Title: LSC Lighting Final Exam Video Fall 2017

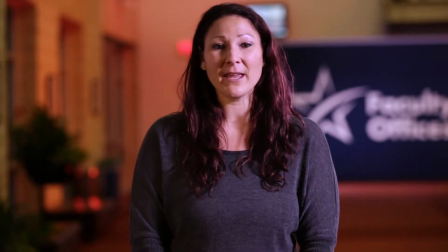(0:03)
Hi, my name is Jennifer Pintar. This is the night logo shot, and we are doing an actual video interview for Lone Star.
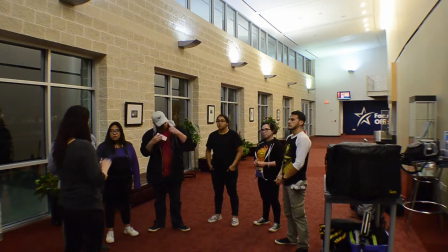(0:11)
Everyone needs to remember to always wear their safety gloves, especially when handling tungsten lights. Several reasons this is important.
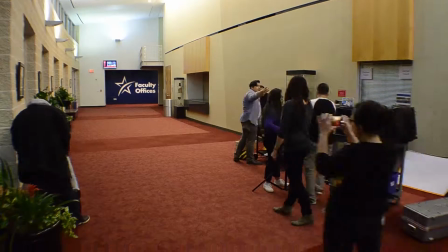(0:17)
1, bulbs get extremely hot, and 2, the oil on your hands can damage the bulbs, which can then ruin them or cause them to explode.
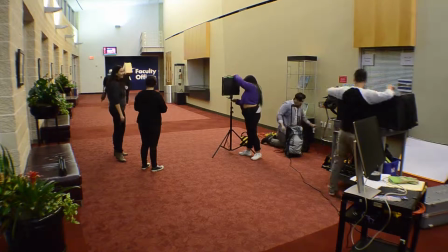(0:24)
Beware of any gels, diffusions, or flags, as the bulbs can catch things on fire.
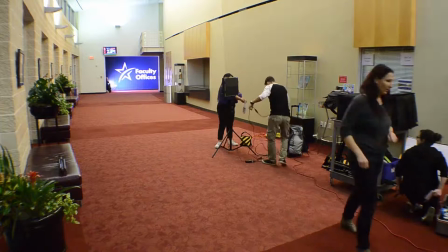(0:28)
Watch out for trip hazards, especially with stringers on the ground, and if on a ladder, make sure you have 3 points of contact.
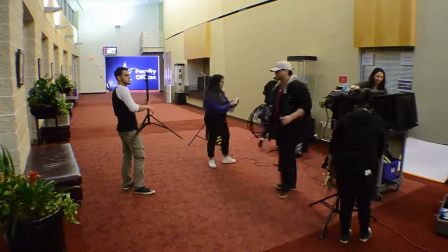(0:35)
We are in a public location, so be aware of other people and stay out of the line of fire.
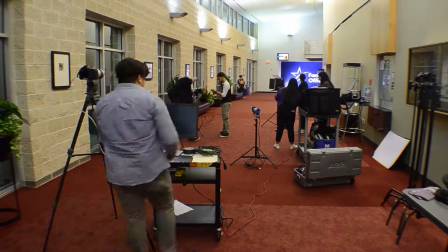(0:39)
The lighting setup consists of 3 LEDs, a key light, a fill light, and a background light.
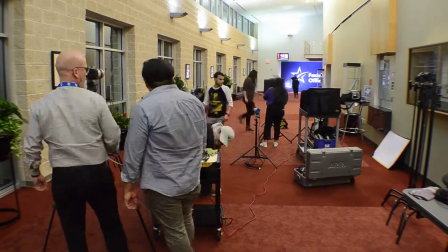(0:44)
We will use a gold reflector with the fill. There will be 3 tungsten backlights as well.
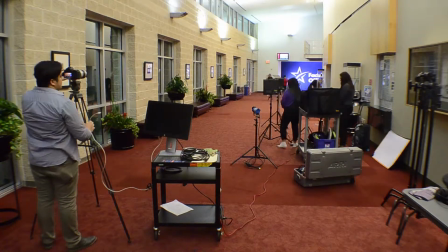(0:48)
2 of them will be highlighting the brick columns to the left of the set, and 1 highlighting the white back wall within the front logo.
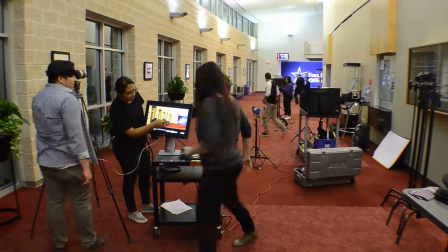(0:56)
All tungsten lights will have gels added for diffusion. We start by prepping the location and taking multiple pictures of the room.
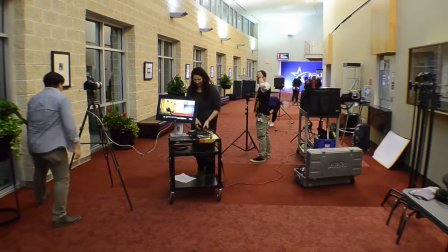(1:02)
Since we are moving furnitures and decorations, we need to make sure we put everything back in place exactly as it was.
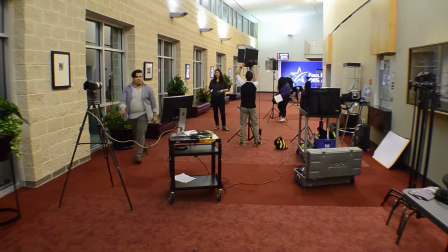(1:08)
Next, we stage the equipment and get the camera and monitor set up.
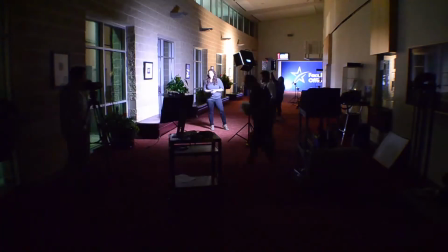(1:11)
The camera settings are 24 frames rate, shutter speed 50, aperture 3.2, and ISO 500.
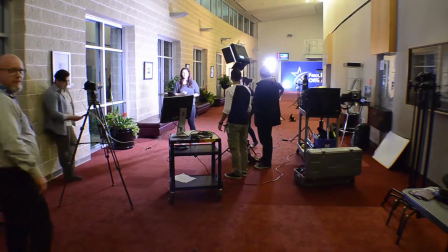(1:20)
We set up a total of 3 LEDs on stands with sandbags. The key light is at a 45-degree angle and hits the right side of the subject's face.
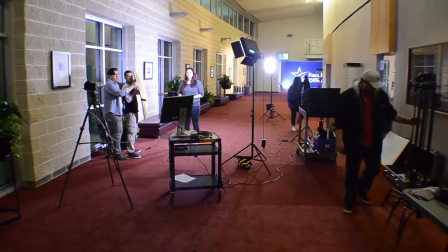(1:28)
Temperature setting is 5600 and dim to 50%. Barn doors for both lights are open.
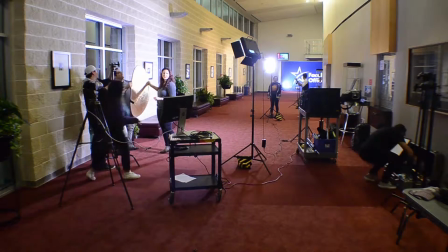(1:33)
A gold reflector is placed on the left side to fill any additional unwanted shadows on the subject's face or body.
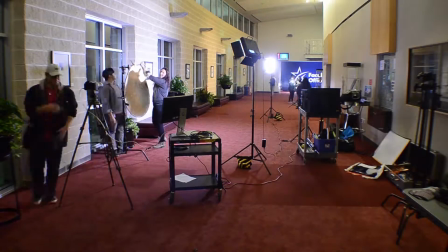(1:39)
The third LED is the background light and is positioned at the very back wall to the left of the Lone Star logo.
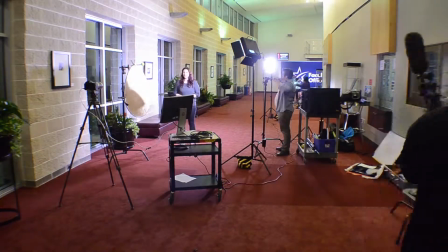(1:45)
It will sit on an apple box and have no diffusion. The LED will specifically highlight the Lone Star logo.
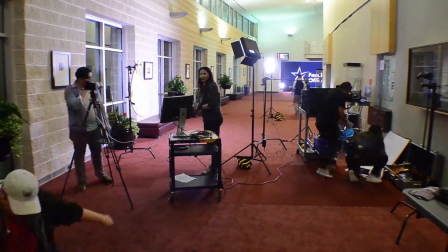(1:51)
Temperature setting is 5600 and dimmer is set to 100%. The backlights consist of a total of 3 tungstens.
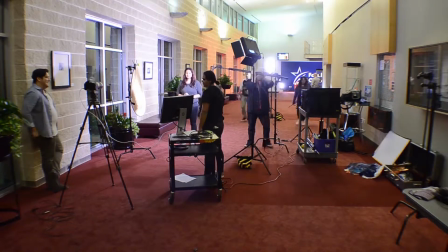(2:00)
2 of them are placed on the right side of the set and face the brick columns to the left, thus creating perspective and filling any negative space.
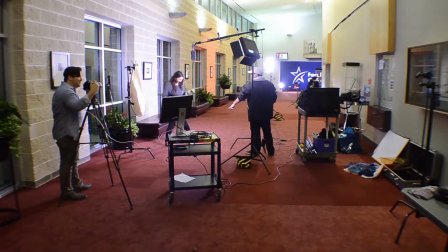(2:07)
The first tungsten closest to the subject is the Airy 150. It sits on a stand with a sandbag and has a blue gel over it for diffusion.
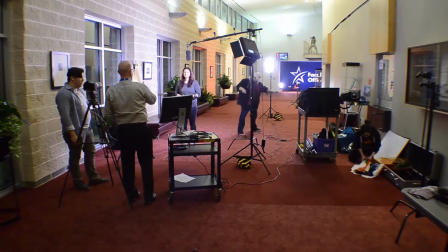(2:15)
The gel is held in place by 3 C47s. The second tungsten is the Airy 300 and sits further back from the first tungsten.
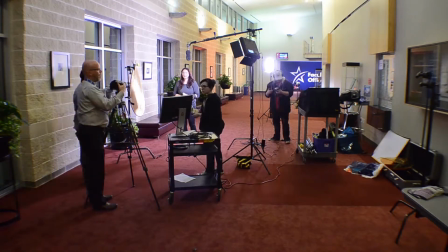(2:23)
It sits on a stand with sandbags and has a red gel over it for diffusion. The gel is held in place by 2 C47s.
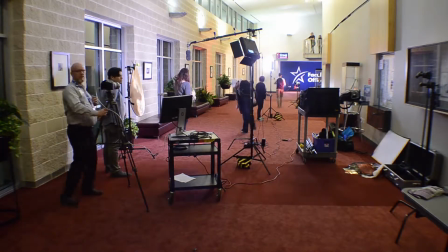(2:30)
The third backlight is an Airy 650 and sits on the balcony at the back of the room. It lights the back wall and brick columns.
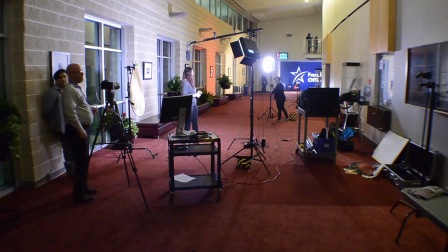(2:37)
It also sits on a stand with a sandbag and has a red gel over it for diffusion and held in place by C47s.
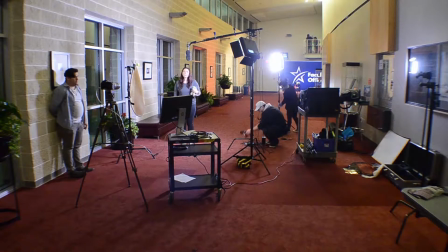(2:44)
The gold reflector is set up to the left side of the subject's face, eliminating unwanted shadows.
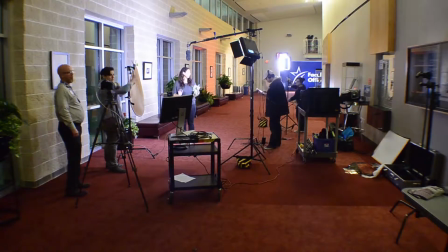(2:49)
It hangs on a C-stand with a clamp. There's also a tennis ball on the C-stand pole.
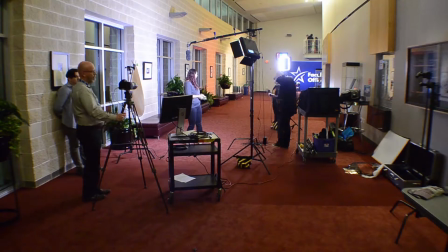(2:54)
All LEDs and tungstens have a dedicated stand, sandbag, and stinger.
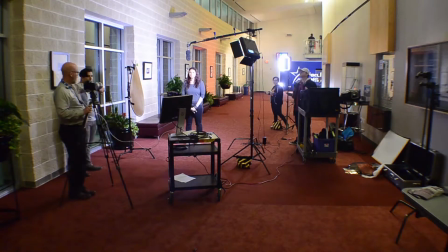(2:58)
All gels are secured with C47s and barn doors on all LEDs are open.
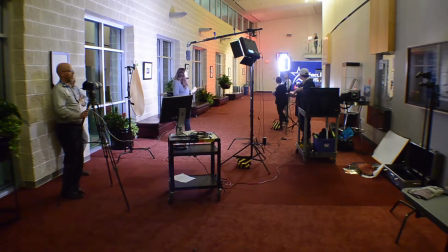(3:03)
We used an apple box for 1 LED and C-stands for 2 others.
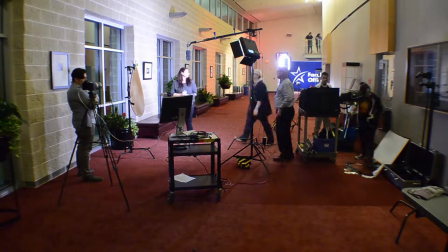(3:07)
My overall set includes a total of 6 lights, 1 reflector, 7 stands, 7 sandbags, 6 stingers, and 1 apple box.
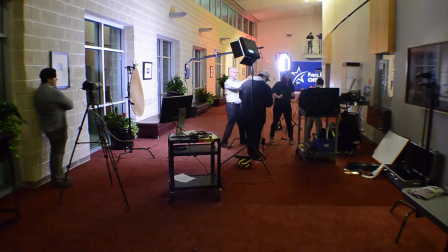(3:15)
Other equipment consists of a sound mic with a stand and sandbag, monitor and monitor stand.
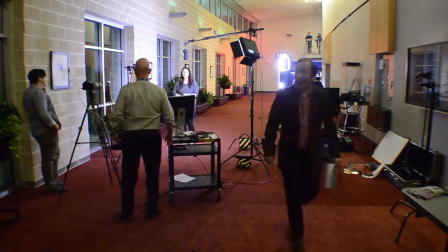(3:21)
Other equipment consists of a sound mic with a stand and sandbag, a monitor and a monitor stand that is set up with the camera and a camera tripod.
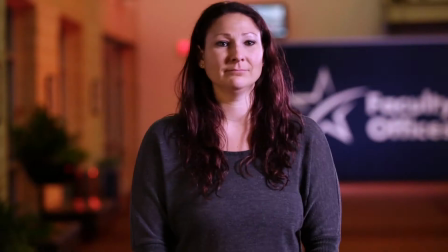(3:29)
Thanks, and that's how we did it. Oh, what was it?
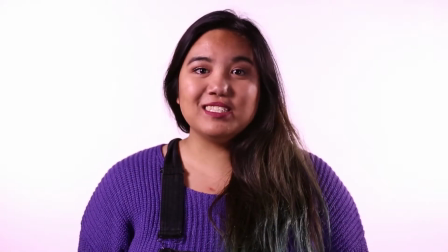(3:37)
Hi, my name is Hannah Grace Dewada. This is the white cyc, and this is how we did it.
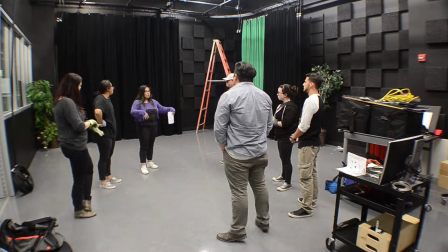(3:43)
The first thing we did before even lighting the white cyc was that we started with a safety meeting discussing what we needed for the lighting setup.
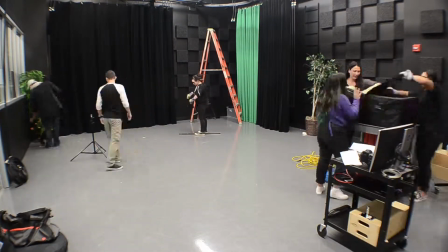(3:49)
We discussed 3-point contact when using a ladder to be very cautious.
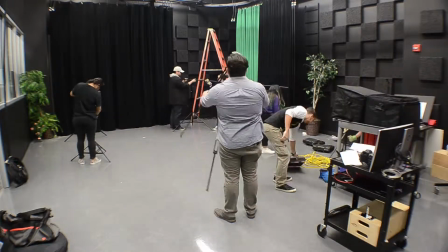(3:53)
And we also discussed the line of fire as well as having gloves at all times.
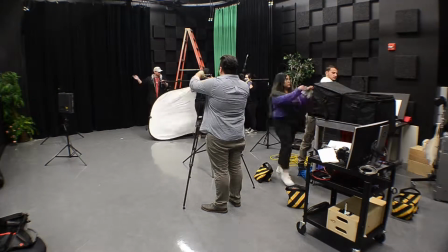(3:59)
Then we started with the setup of the Luma Pop as well,
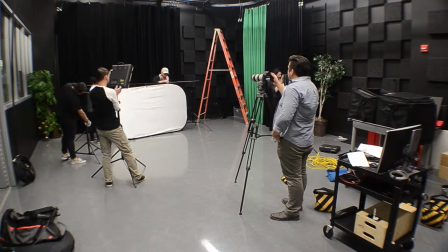(4:03)
and making sure it was the same height as the actor, but also put sandbags to make sure all is secure and nothing moved.
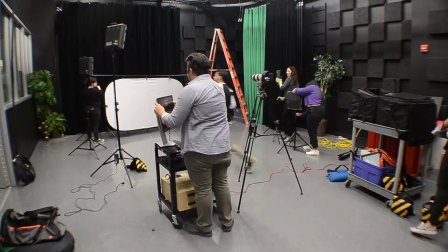(4:09)
Next, what we did was that we started to light each part separately.
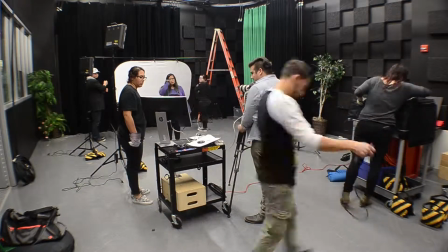(4:14)
So first, to start off, we lit the Luma Pop first, making sure the camera was there.
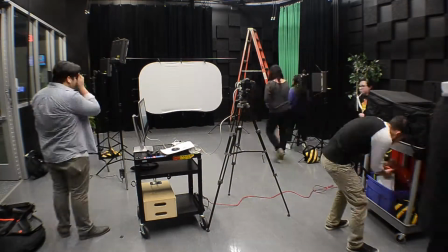(4:20)
The camera was there and there would be no wrinkles seen on camera, because we wanted to make sure that you would see all the white with that. And we made the intensity of the light or 100 with the color temperature of 5600.
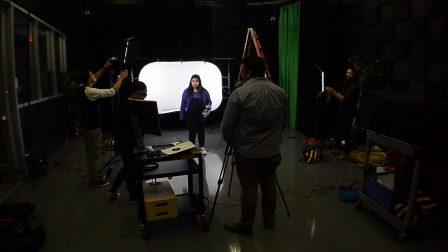(4:36)
Next thing we did was to make sure to light up the actor. The first thing we did was set up 2 LEDs close at a 45-degree angle to make sure it lit up both sides of the face, and also adding a flag at the left LED to lessen the harshness of the light, but also to make sure the intensity was 52 with the color temperature of 5600. The next step we did, finally set up the face light to make sure there was more light to the face, and to make sure I'm motivated to illuminate. In order for it to not be too bright, we lowered the intensity to 13%, but also had the color temperature at 5600. We made sure that all the LEDs were on stands, had a sandbag to make sure all weight was distributed through and making sure nothing was going to fall, and to make sure all stingers were all out of place and plugged in correctly. After that, we made sure the camera setups were correct and adjusted the aperture to 2.8, ISO to 160, and shutter speed to 50. The only complications we had was we tried to fill the shadows with white foam core and the use of small and large reflectors that were silver or gold, which took us about 30 minutes to do, but at the end we decided to keep it with the large silver reflector. We also kept auditioning lights to see what the problem was, but overall we fixed the lights by adding a face light to give more light to the face. But that's what we did to get the white psych. Can I try it again? Can I restart? Okay.
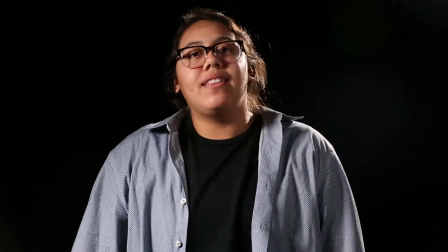(6:10)
Hi, my name's Adriana, and this is Black Infinity, and this is how we did it.
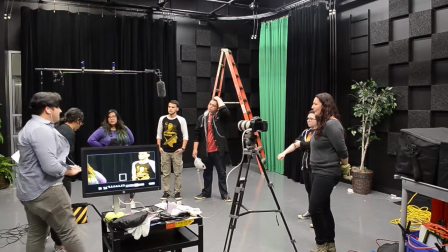(6:16)
First, we cleared the studio before we started working, and after clearing the studio, we held a safety meeting.
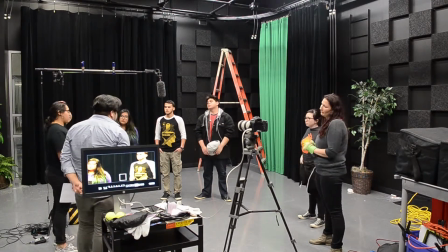(6:22)
In the safety meeting, it was mentioned that we would be using tungsten lights, so the use of gloves was required, like it was mandatory.
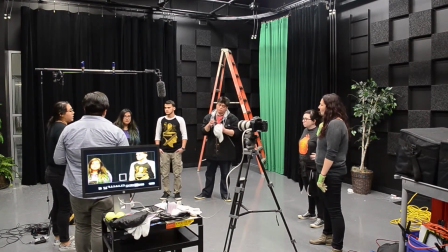(6:31)
I reminded the group that the tungsten lights are very dangerous if not handled properly.
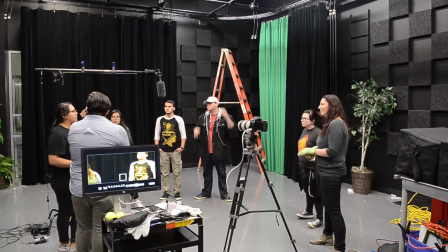(6:35)
Dangers included exploding bulbs, cookies, burning cookies, or anything flammable setting on fire to close proximity to the lights. Told them to watch out for fire hazards, trip hazards, and like 3 points of contact.
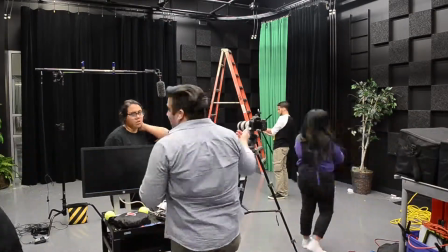(6:51)
Sandbags on all stands was required, and stingers were required.
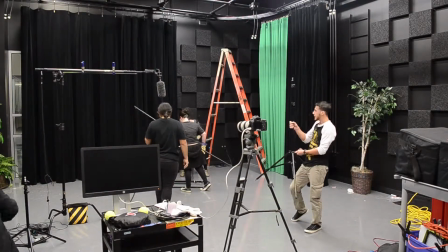(6:56)
If we were using C-stands, we used tennis balls. And remember to put the weight on the longest leg.
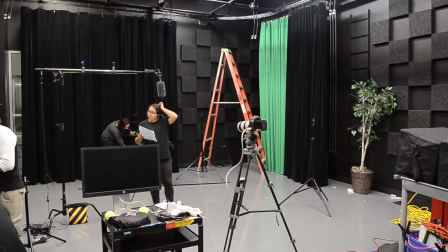(7:01)
I also remember that we are using a ladder to remember the 3 points of contact. Then we moved on to the camera settings.
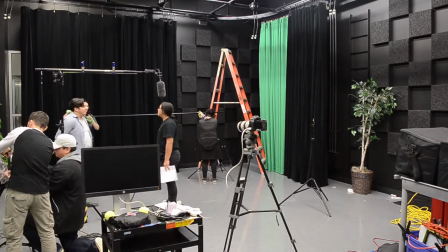(7:06)
The camera settings was 24 frames per second with a 50 shutter speed.
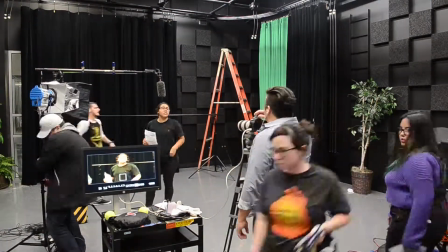(7:13)
And we had our aperture at 5.6. And our ISO was at 1600.
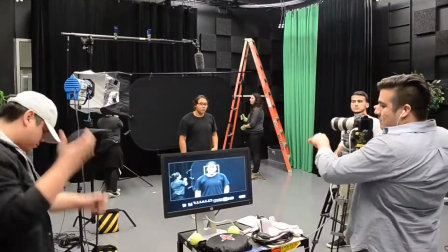(7:22)
We placed the Lumipop with the black background onto the stand kit.
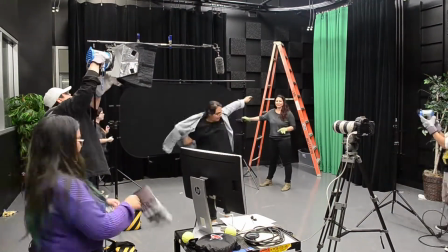(7:27)
And the ideal placing for the Lumipop was 10 feet behind your subject and the camera 10 feet in front of your subject.
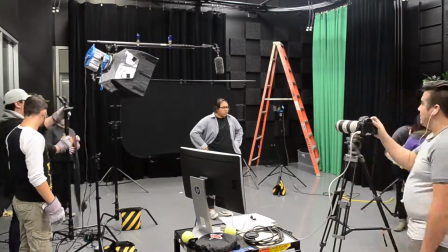(7:33)
But the studio wasn't big enough, so we adjusted accordingly. We started lighting separately.
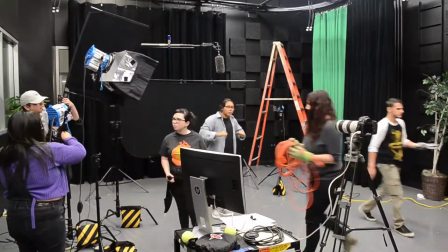(7:41)
First, it was our key light, then our backlight.
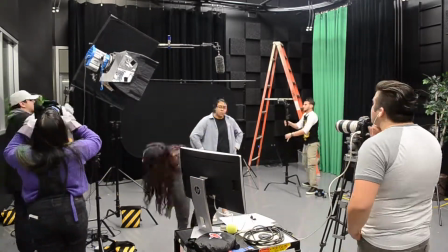(7:43)
For the lights that we used, our key light was a 650 tungsten with a chimera at a 45-degree angle.
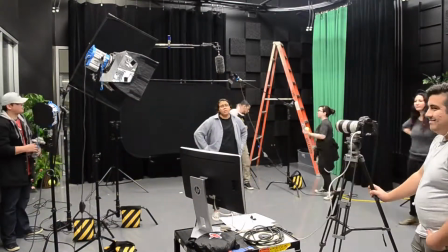(7:51)
And to avoid spill, we used a flag on a C-stand.
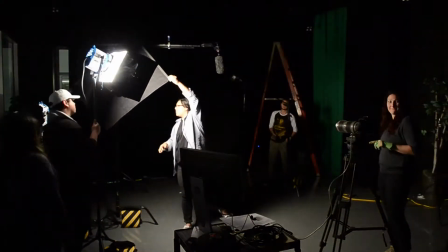(7:56)
So it was very important to obtain the full effect of the Black Infinity.
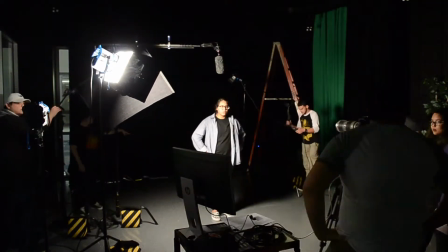(8:04)
Lastly, we used a 150-watt
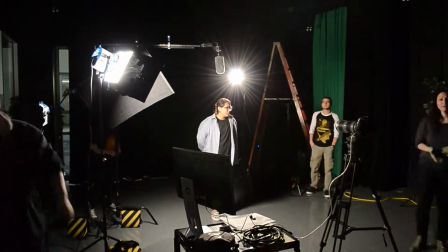(8:07)
C-stand as a hair light at a 45-degree angle to fully separate the subject from the background.